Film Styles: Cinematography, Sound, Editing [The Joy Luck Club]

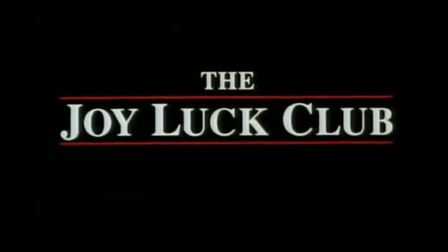0:15 My mother started the Joy Luck Club.
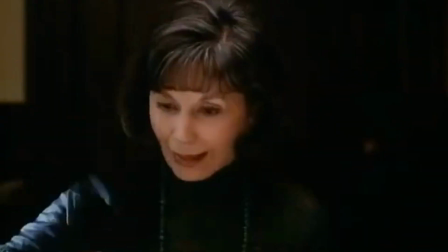0:17 For 30 years, these women feasted, forgot past wrongs, laughed, played, lost and won, and told the best stories.
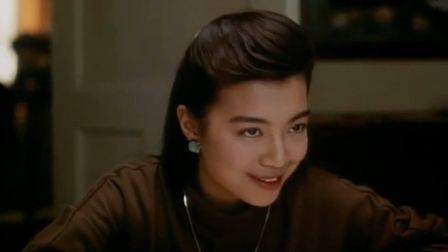0:27 No talking in Chinese. How do I know you're not cheating? We are your auntie and we are very honest people.
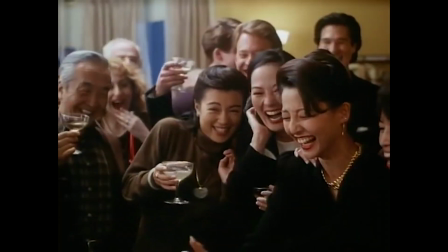0:34 In this video essay, I'm going to talk about the film styles in the Joy Luck Club.
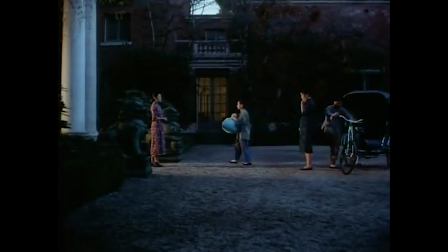0:39 I will mainly focus on the cinematography, sound, and editing.
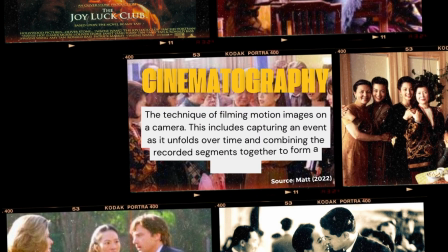0:45 Cinematography refers to the technique of filming motion images on a camera. This includes capturing an event as it unfolds over time and combining the recorded segments together to form a sequence.
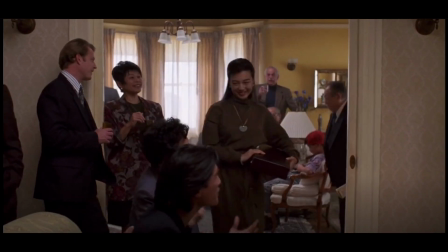0:55 In the film The Joy Luck Club,
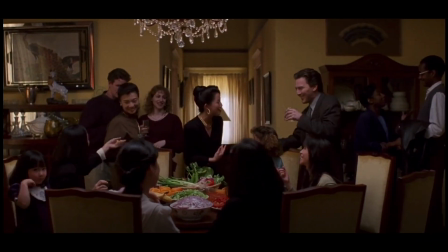0:56 cinematographer Amir Mokri used camera movements instead of the standard cutting to enable the camera to mimic the angle the audience must follow throughout the film.
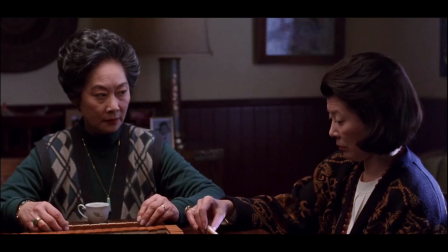1:05 The audience allow each of these women to take brief control of the film's narration,
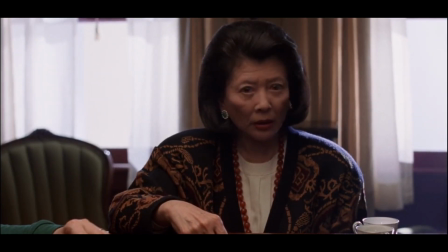1:09 and at the same time we are able to take an interest and pass on to the next character narrator.
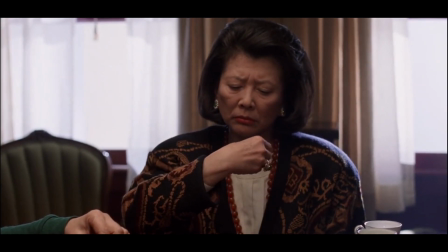1:14 Although we mainly paid attention to the protagonist, June, and her story,
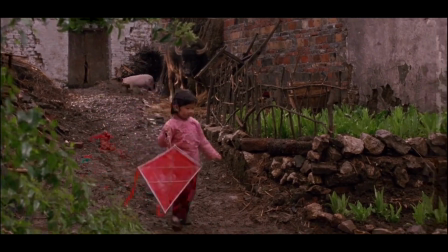1:18 the audience must be willing to attach to the other characters in turn as it all interconnects with one another.
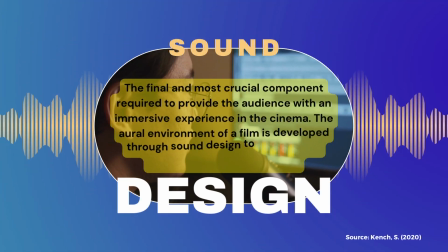1:24 Sound design is the final and most crucial component required to provide the audience with an immersive experience in the cinema.
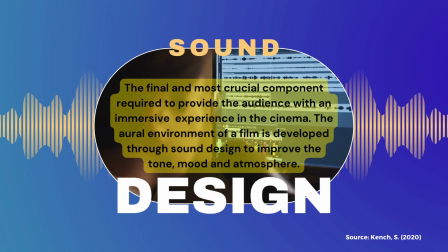1:31 The oral environment of a film is developed through sound design to improve the tone, mood, and atmosphere. The film begins with June narrating, accompanied by a lone flute audio in the background, telling a fable against a solid black frame.
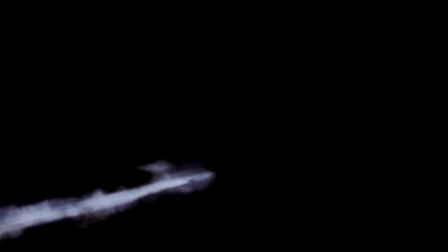1:47 Just like that, the audience are made aware of the importance of words in this film.
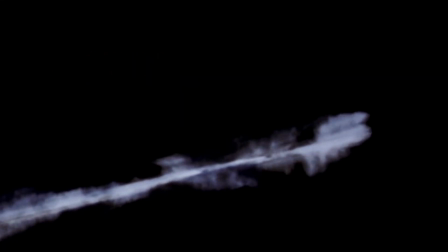1:51 Hopes of becoming a goose. And now look, it is too beautiful to eat.
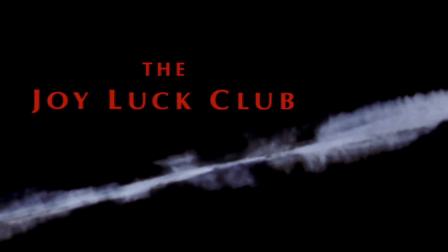Then the woman and the swan sailed across an ocean many thousands of li wide, stretching their necks toward America.
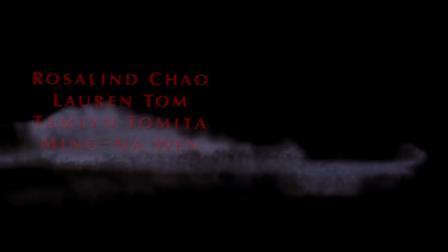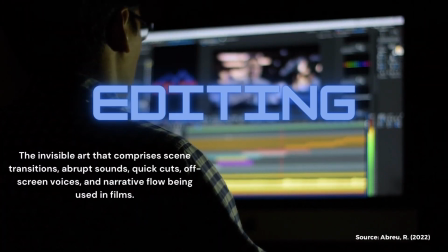2:19 Editing is the invisible art that comprises scene transitions, abrupt sounds,
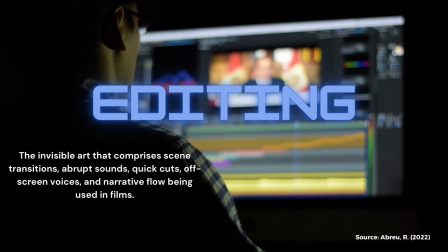2:24 quick cuts, off-screen voices, and narrative flow being used in films.
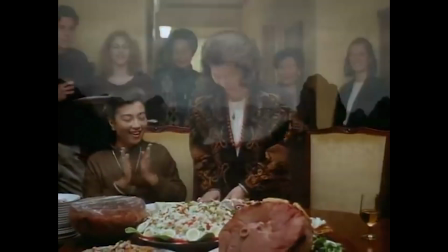2:30 However, the Joy Luck Club utilizes increasingly complex flashback structures that are difficult to foresee with any certainty at all.
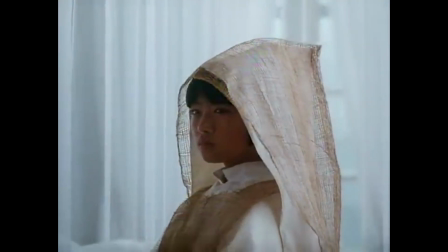2:38 It's never really clear if we'll be brought back to the present or if the focus will suddenly shift to a different character's flashback.
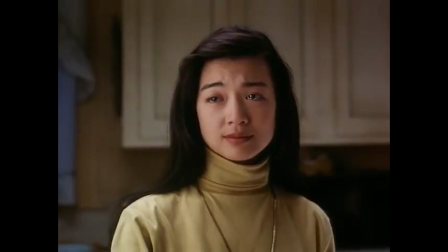2:46 It is possible for us to go back to a period of time that seems to be the present day, only to discover that we are actually at a different level of flashback.
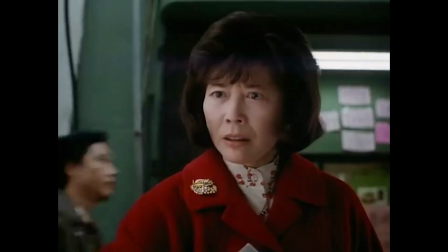2:55 It takes a lot of emotional effort for the audience to bear in mind the various levels of time and space required by the intricate flashback structure.
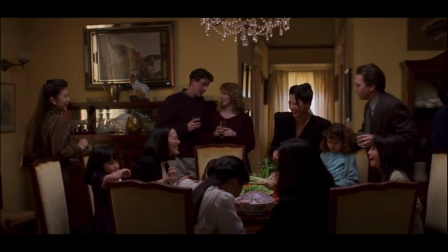3:05 The opening sequence of the movie is classically symmetrical, taking place in June's party,
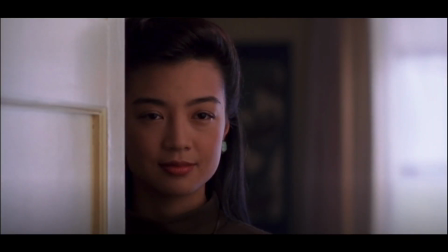3:10 her piano accident as a little child, and June's party once more. The story is then passed over to Auntie Lindo by June,
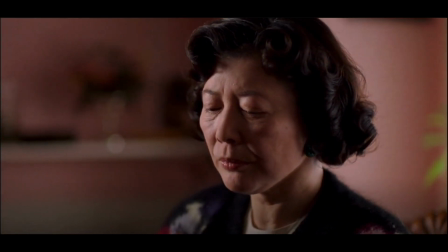3:18 who takes us from the celebration to the party of her arranged marriage to a boy in China.
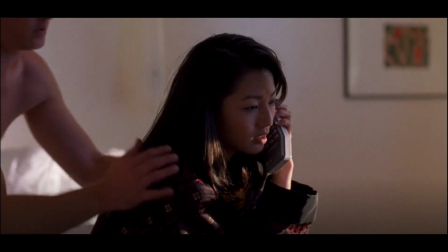3:24 The appearance of the clothing and decor suggests that we are back in the present when Lindo's daughter Waverly is getting ready for her wedding.
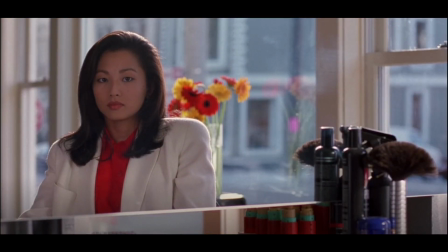3:32 It is now Waverly's opportunity to recount her story, and we go back in time to the 1960s when she was a chess prodigy in the United States.
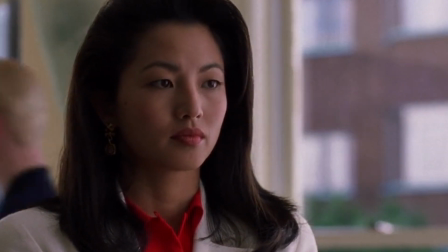3:41 We return to the present-day wedding preparation scene with Waverly and her mother Lindo at a beauty parlor after Waverly's childhood flashback is over.
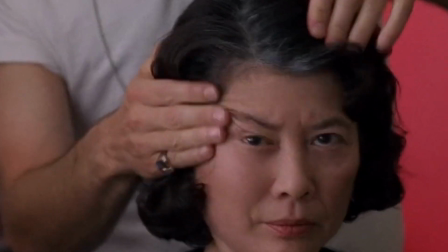3:50 Then, Waverly experiences another flashback to a time that is more recent,
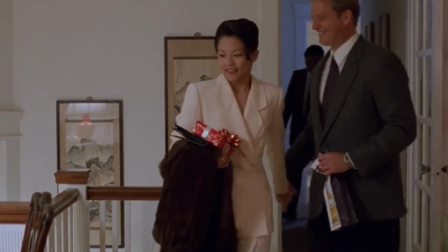3:55 when she is attempting to resolve a racial tension between her mother and her white fiancé Rich.
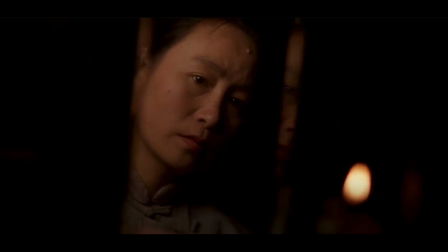4:01 Waverly's voiceover takes us back to the modern beauty salon before switching to her mother's voiceover for a little flashback to her Chinese upbringing.
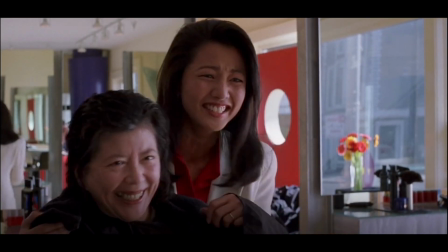4:11 After a brief reconciliation between the mother and daughter in the beauty parlor, we finally go back to the farewell party where the entire flashback scene started.